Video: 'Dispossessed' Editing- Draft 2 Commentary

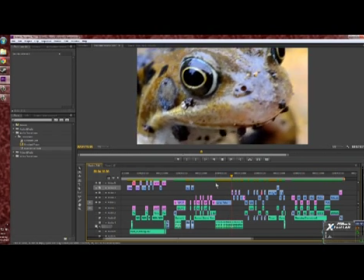But I think it works. It's crude, but at the end of the day, this is a sort of TV sitcom-y,
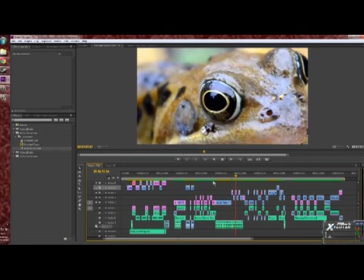well, a sitcom thing about students, and students are naturally quite crude creatures.
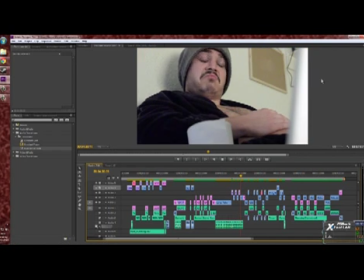I've got a little bit of artifacting on this footage of the frog, and I need to get that fixed, but that'll come down at the final polishing.
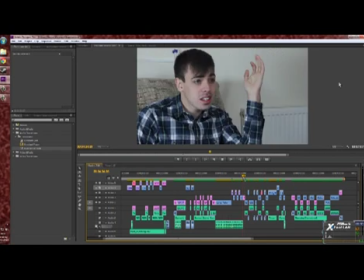And then it works quite well with the end of the scene. Like, it's just a bit, really jars everything in sort of quite a funny way, and then we go straight back to Mark, who's like, it's as if the story's just been told, and Mark's sitting there going, what the fuck are you talking about? And we cut in.
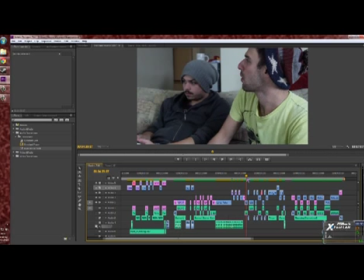I've dragged out this is something I've been doing a little bit more and more of, is dragging as opposed to someone says a line, cut to the other person saying the line, I'm trying to sort of make them flow a little bit better
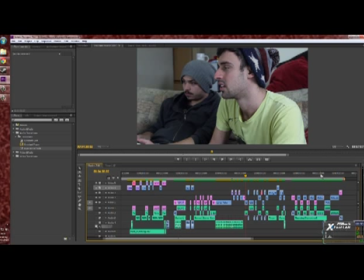Luke's delivery starts midway through, well, starts towards the end of Mark's reaction.
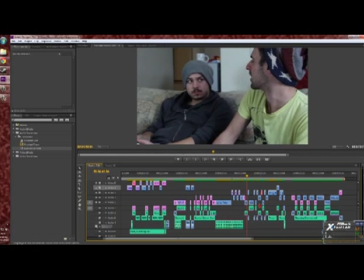This is another one. If you remember from the previous edit, or indeed the final version,
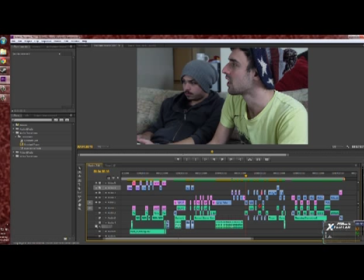there's a bit in the dialogue where Luke's talking about finding piss in the sink, basically, piss in the toilet, blood, in fact, in the toilet, while going to the loo. And while conceptually it's quite funny, once again, what I made the mistake of doing was
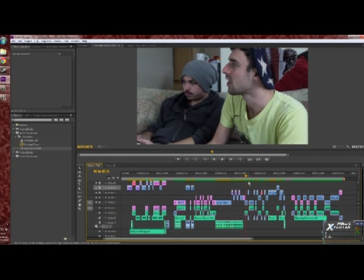talking about this funny event that happened, finding a toilet bowl full of blood, and not actually showing it. So there's no way for the viewer to there's no sort of visual backup for the viewer to sort of go, oh look, this is what it is.
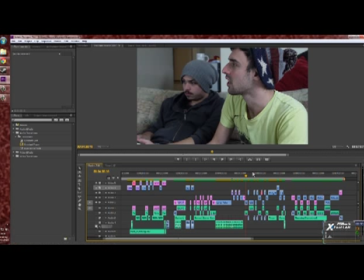Look. So what I decided to do was refilm, well, actually film uh, Luke pissing in the sink and reacting to the toilet bowl full of blood, which actually works really well. I think it's quite manages to be quite humorous.
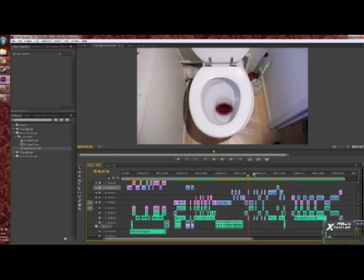The way we did that, that's just double concentrate Ribena poured down the toilet to make it look red, which works quite nicely.
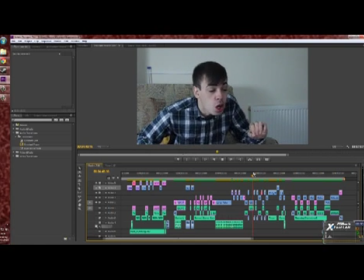And I've done on every bit of dialogue in this, I've done a cut to a flashback of this stuff happening, and I think it does work quite well.
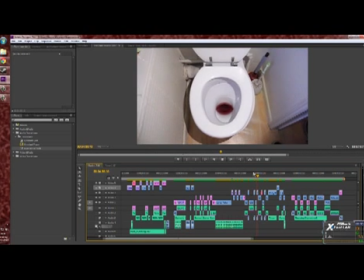It's quite funny. It becomes more funny as it goes through with every cut, I think.
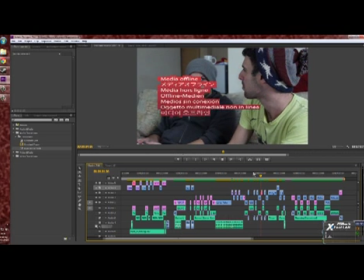But that's just my sense of humour as well. That's media offline.
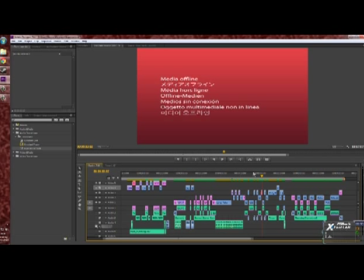That's just another of Luke looking in the toilet bowl. But because it's quite gainy, I'm going to have to go into After Effects and fix it a little bit, basically. But yeah.
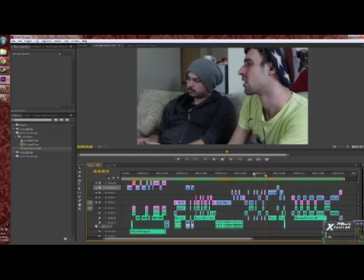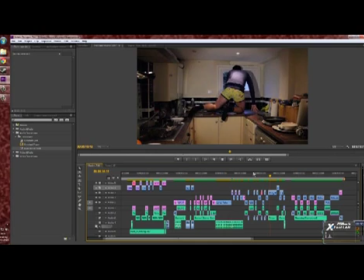Just went in the kitchen sink, and here's a little clip of Luke taking a piss in the kitchen sink. It was kind of basically what we got Adam to do was just kind of improvise, like, because he's like the sink's quite high up and he's quite a short guy. I thought it'd be quite funny if he sort of improvises, kind of climbing over the top of the sink and stuff like that,
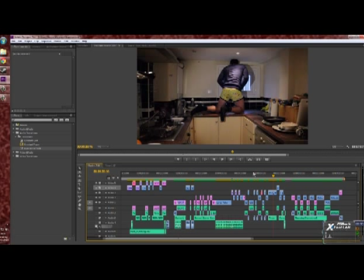and trying to find different ways of getting to the right height to piss. And this was the one of the funnier bits, so we just kept it with that. And then I still need to get. It's got currently as a placeholder, we've got the Pingu theme tune playing over the top of it. 'Cause it's quite a funny like
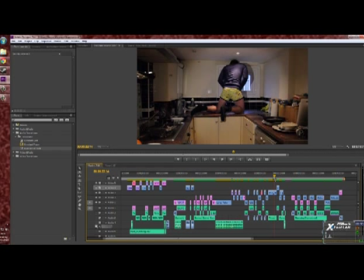little gag looking at how Paul is and stuff like that, and it puts across a little bit of his character, like how he's not bothered, he's just kind of happily going about his own thing, but more often than not his own thing is a little bit disgusting.
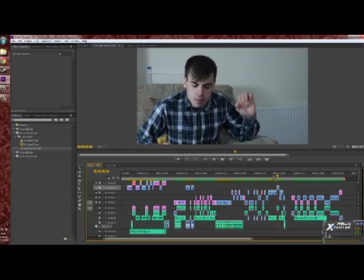And then we've got Mark's reaction.
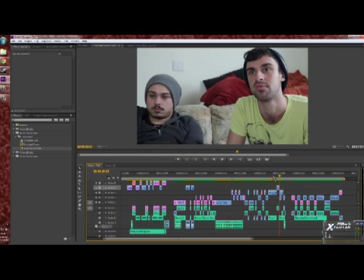This is a bit I need to tweak because, as I don't know if I mentioned before, but I replaced the maybe it's syphilis line that didn't work with I just sort of mashed together a kind of a cut in which they just unpause the Xbox and carry on playing again as if there isn't an issue.